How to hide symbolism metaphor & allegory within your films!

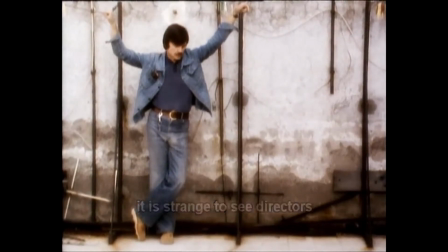режиссеров, которые,
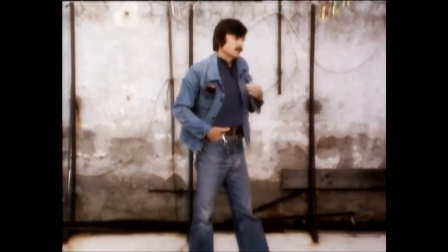относятся к своей работе как к какому-то положению особому,
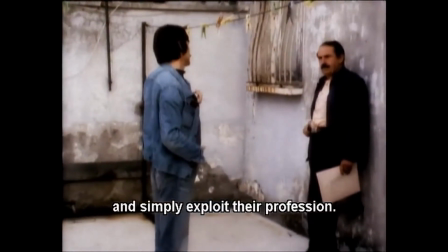которое их поставила судьба, и просто эксплуатируют свою профессию. То есть они живут одним способом, а картины снимают совершенно о другом.
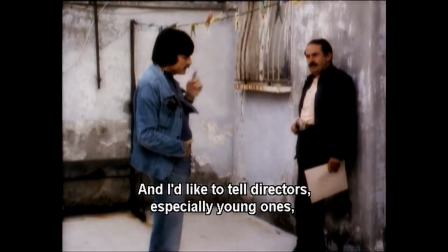То есть я хотел бы сказать режиссерам, прежде всего молодым, о том, что они должны отвечать морально,
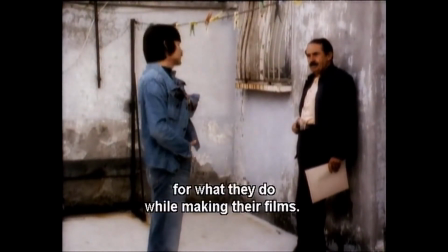нравственно за те поступки, которые они совершают, делая фильм. Понимаешь?
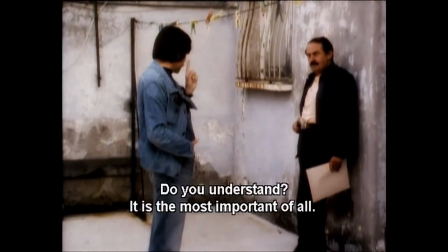Это самое главное.
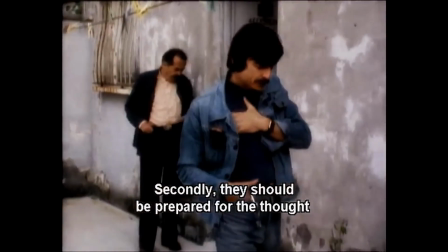Ну и во-вторых, то, чтобы они приготовили к себе к той мысли о том, что кино слишком
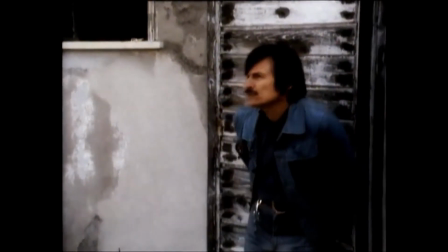тяжелое, серьезное. Искусство, оно требует жертву тебя.
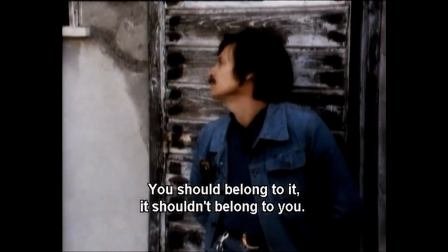И ты должен принадлежать ему, а не оно принадлежать тебе. Кино использует тебя
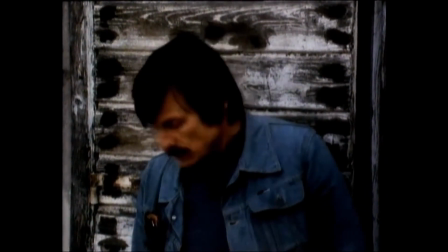жизнь, а не наоборот. Поэтому я думаю, что вот это самое главное для...
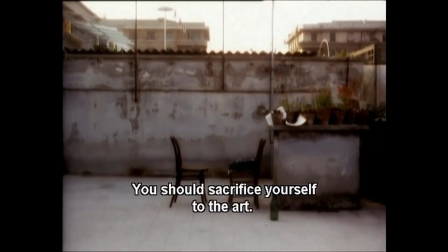То есть нужно служить, нужно отдавать себя в жертву искусству.
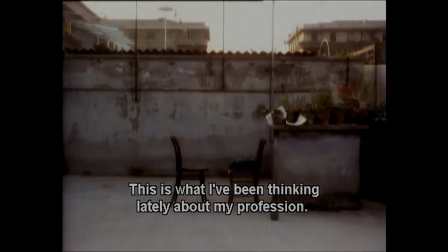Потому что я в последнее время, когда об этом думал, в отношении своей профессии.
Metaphor within films and symbolism within films can be interpreted in different ways, and that's the wonderful thing about art. So when I go through this, this is my interpretation of what I'm seeing.
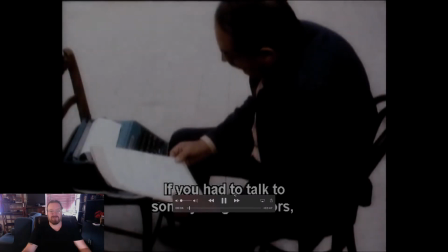When we start the video,
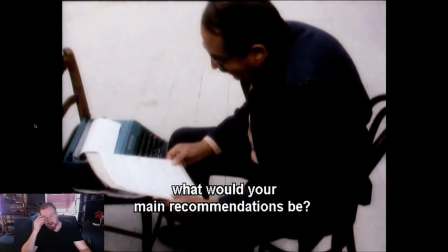notice this gentleman sitting in front of a typewriter, which is really odd because it's supposed to be a sort of letter.
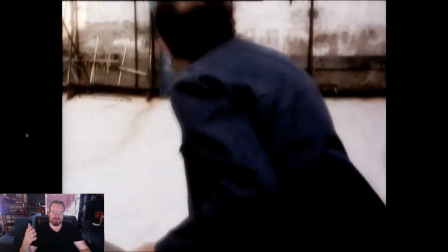You know, what would you recommend to new filmmakers as advice?
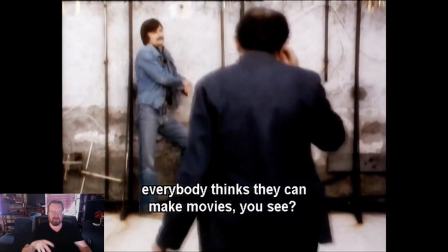And so the fact that he starts at a typewriter, to me,
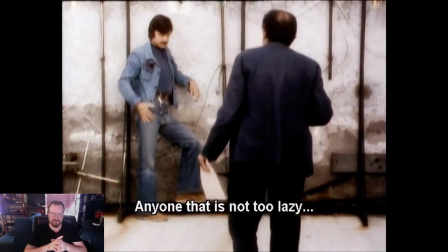is sort of saying that it's something about writing the word, not just reading a letter.
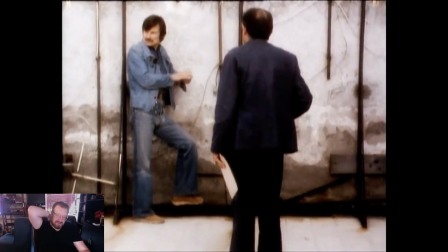So, you know, he's talking about how hard it is to glue film. Obviously, he's talking about when you actually had to cut negatives and then glue them back together,
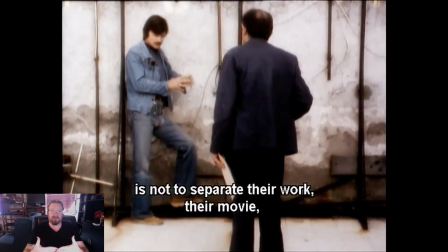which is something I did really early on in my career at the University of Hartford,
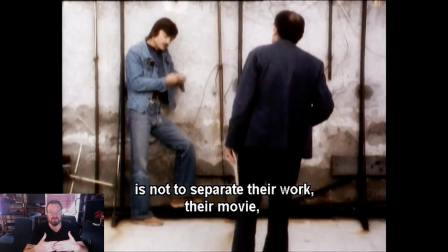was like to show students how to glue film together and make splices,
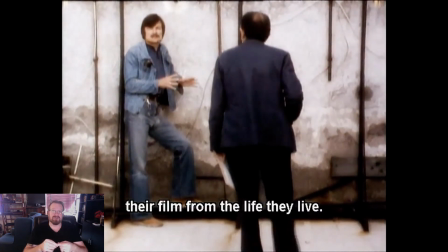although they used tape when I was there to tape their negatives together.
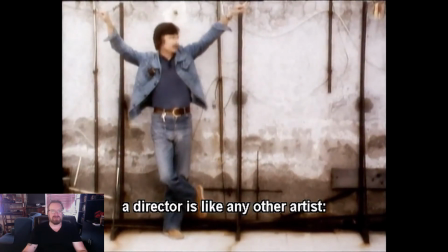If we look at his posture here,
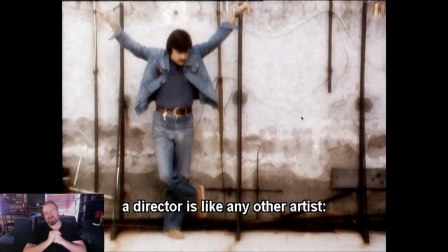you know, one of the things that we learned in filmmaking is that nothing really happens by accident unless it's like a really bad mistake that's obvious. But if you look at his position, he basically looks like a crucified Jesus, right?
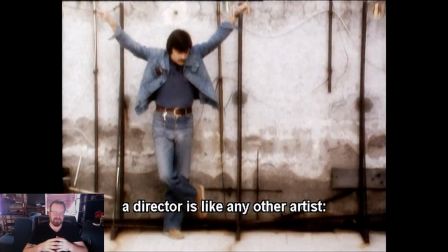It's to me, the posture is pretty hard to deny, especially with his leg crossed and his arms up like that. He deliberately puts his hand up.
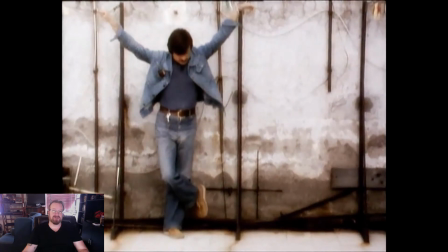He puts his head down, like you see in various statues. And so we see that posture.
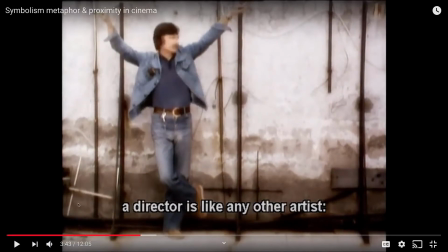To the left, there is a cross, and it's crooked. And then to the right, there is a cross, and it is straight. And in the story of the crucifixion, there was a thief who was unrepentant,
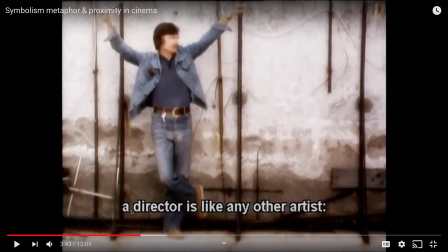a crooked thief who would not repent, and then there was a thief that repented. And the crooked thief was to the left, and the repentant thief was to the right. Now, you could say, okay, you're pulling this out of nowhere, except that he is posed
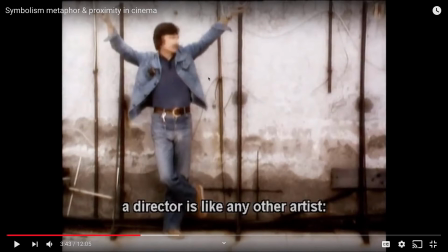like Christ in the crucifixion, and he's literally talking about sacrifice
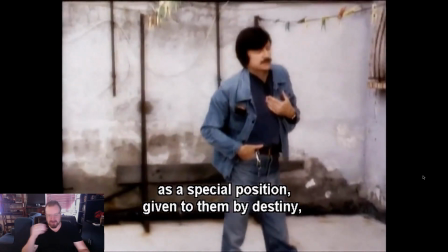as a special position given to them by destiny. He starts talking about destiny.
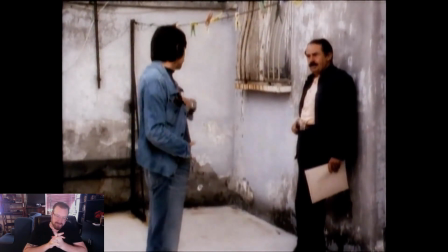They should be morally responsible. Okay, so he's talking about moral responsibility.
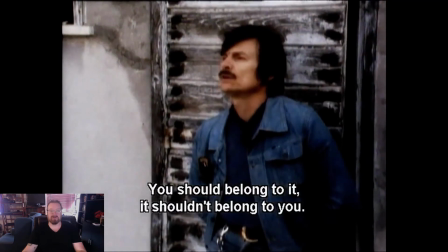Okay, and requires sacrificing yourself. So now he's talking about sacrifice, and he does this weird head turn,
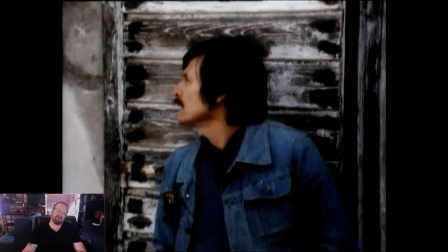and you could almost maybe interpret it as seeing a dead person, right?
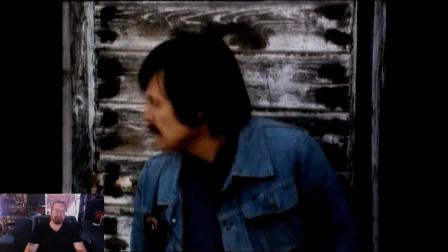There's something about this that seems coffin-like, or he's on the cross or something like that.
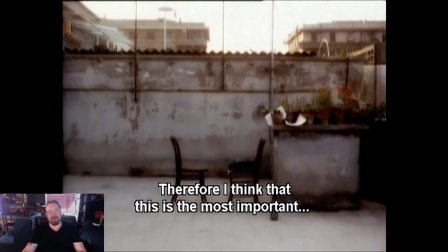And then it's more obvious. You should sacrifice yourself to the art. Okay, so here's something weird. This is the end of the video, and he cuts to empty chairs. No one in the shot while he's still talking.
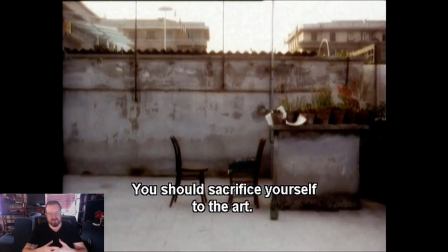So, to me, indicating that someone was there and then someone was not there, right? So, you can interpret that as the resurrection. So, it's a metaphor for the death and resurrection of Christ, the written word.
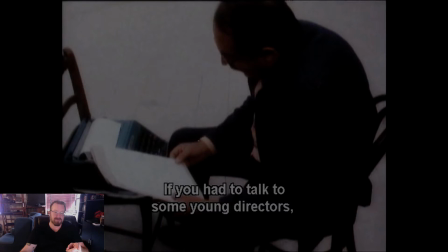He's writing.
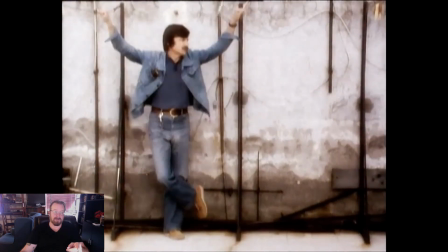He's crucified.
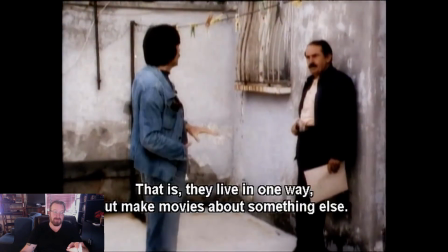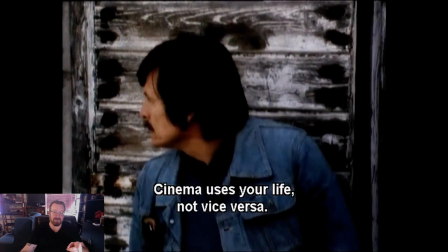He dies. He's resurrected. Okay.
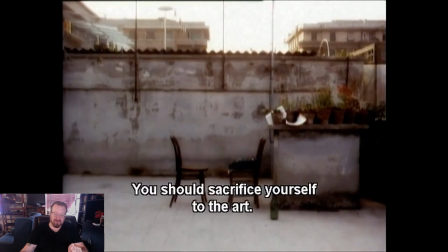Now, if he wasn't talking about morality and sacrifice so much in this video, maybe you could sort of talk away these things as coincidences. But that's the thing about film. There aren't really coincidences. Am I just interpreting it, or is it a real thing? Well, think of it in terms of, does it work? If someone's talking about sacrifice and morality, and we show subtle imagery of Christ on a cross, Do you think that gives more weight to the argument? It probably would. So you have to think of it in terms of, does it work? And if it works, if his message is backed up by the metaphor, then it's probably real.
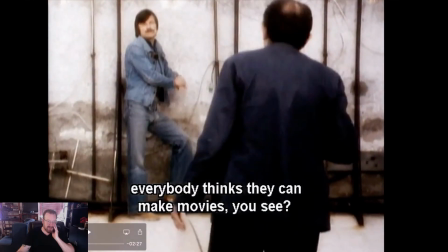He probably did it deliberately. This was blocked in a very specific way.
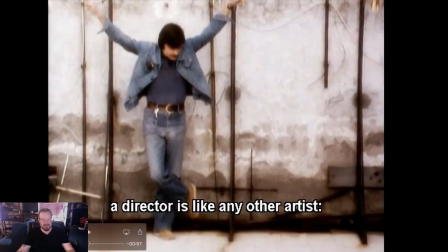This is sort of like a film school in itself.
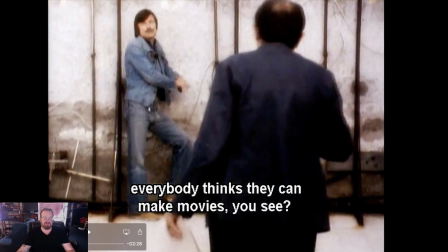You see a nice pan up, and the pan up becomes a sort of over the shoulder,
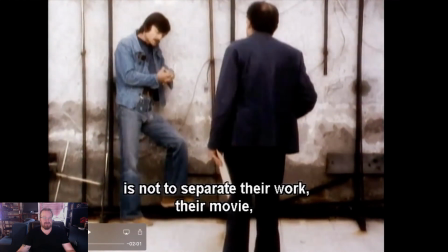and then from there he leaves frame.
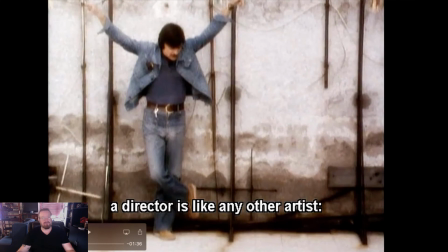It becomes a sort of wide shot, wide-ish, medium.
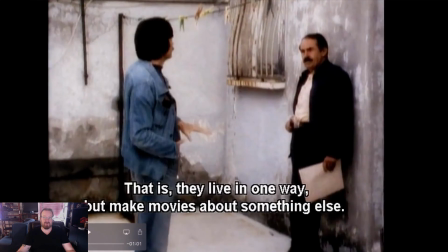He then walks into a two-shot.
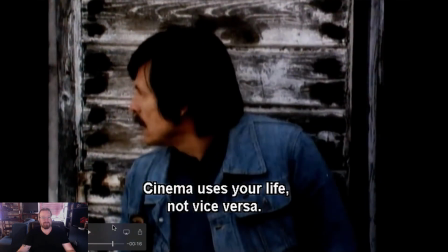The two-shot becomes a medium when he turns his head away,
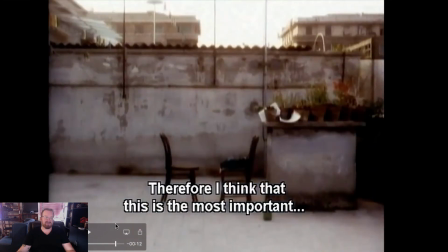and then this is just a wide. But
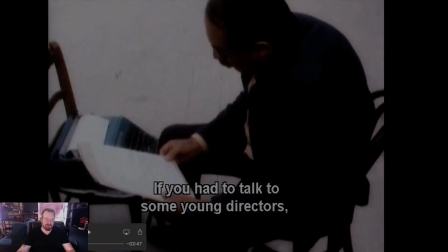to see it as a whole, my thinking is that is what this is really about.
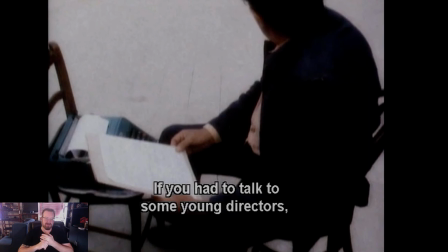And it does mirror the message that he's trying to say. So that is so
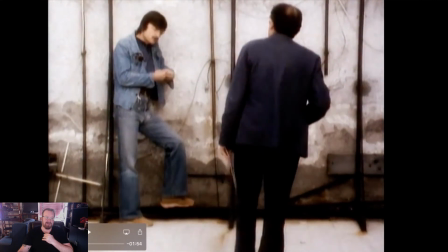the symbolism would be the crucifix,
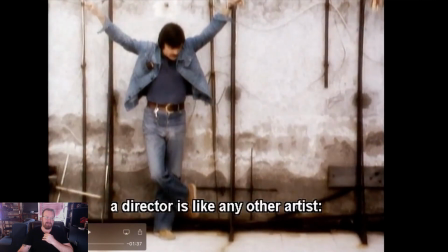and then the metaphor is the overall
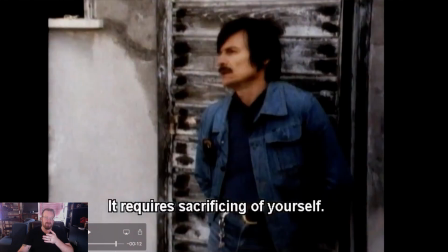telling of the New Testament, right? In regard to how it compares to the sacrifice filmmakers should make.
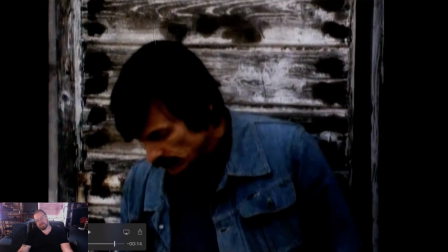Now, some people have said that Tarkovsky didn't truly believe in symbolism.
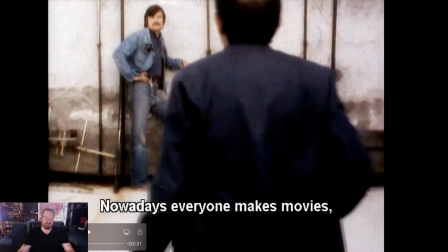He believed in symbolism only in regard to the characters, what the characters felt.
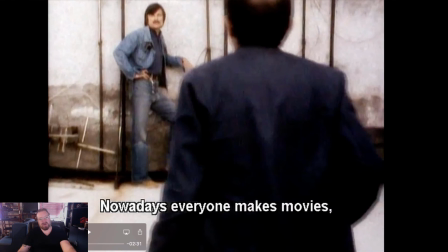So symbolism exists to the characters. But in this case, for me, I think it's pretty hard to deny.
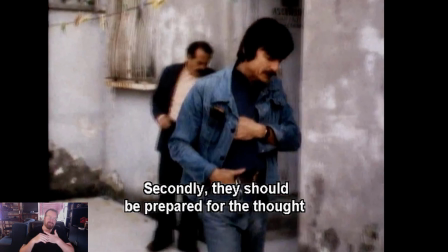Here's the thing.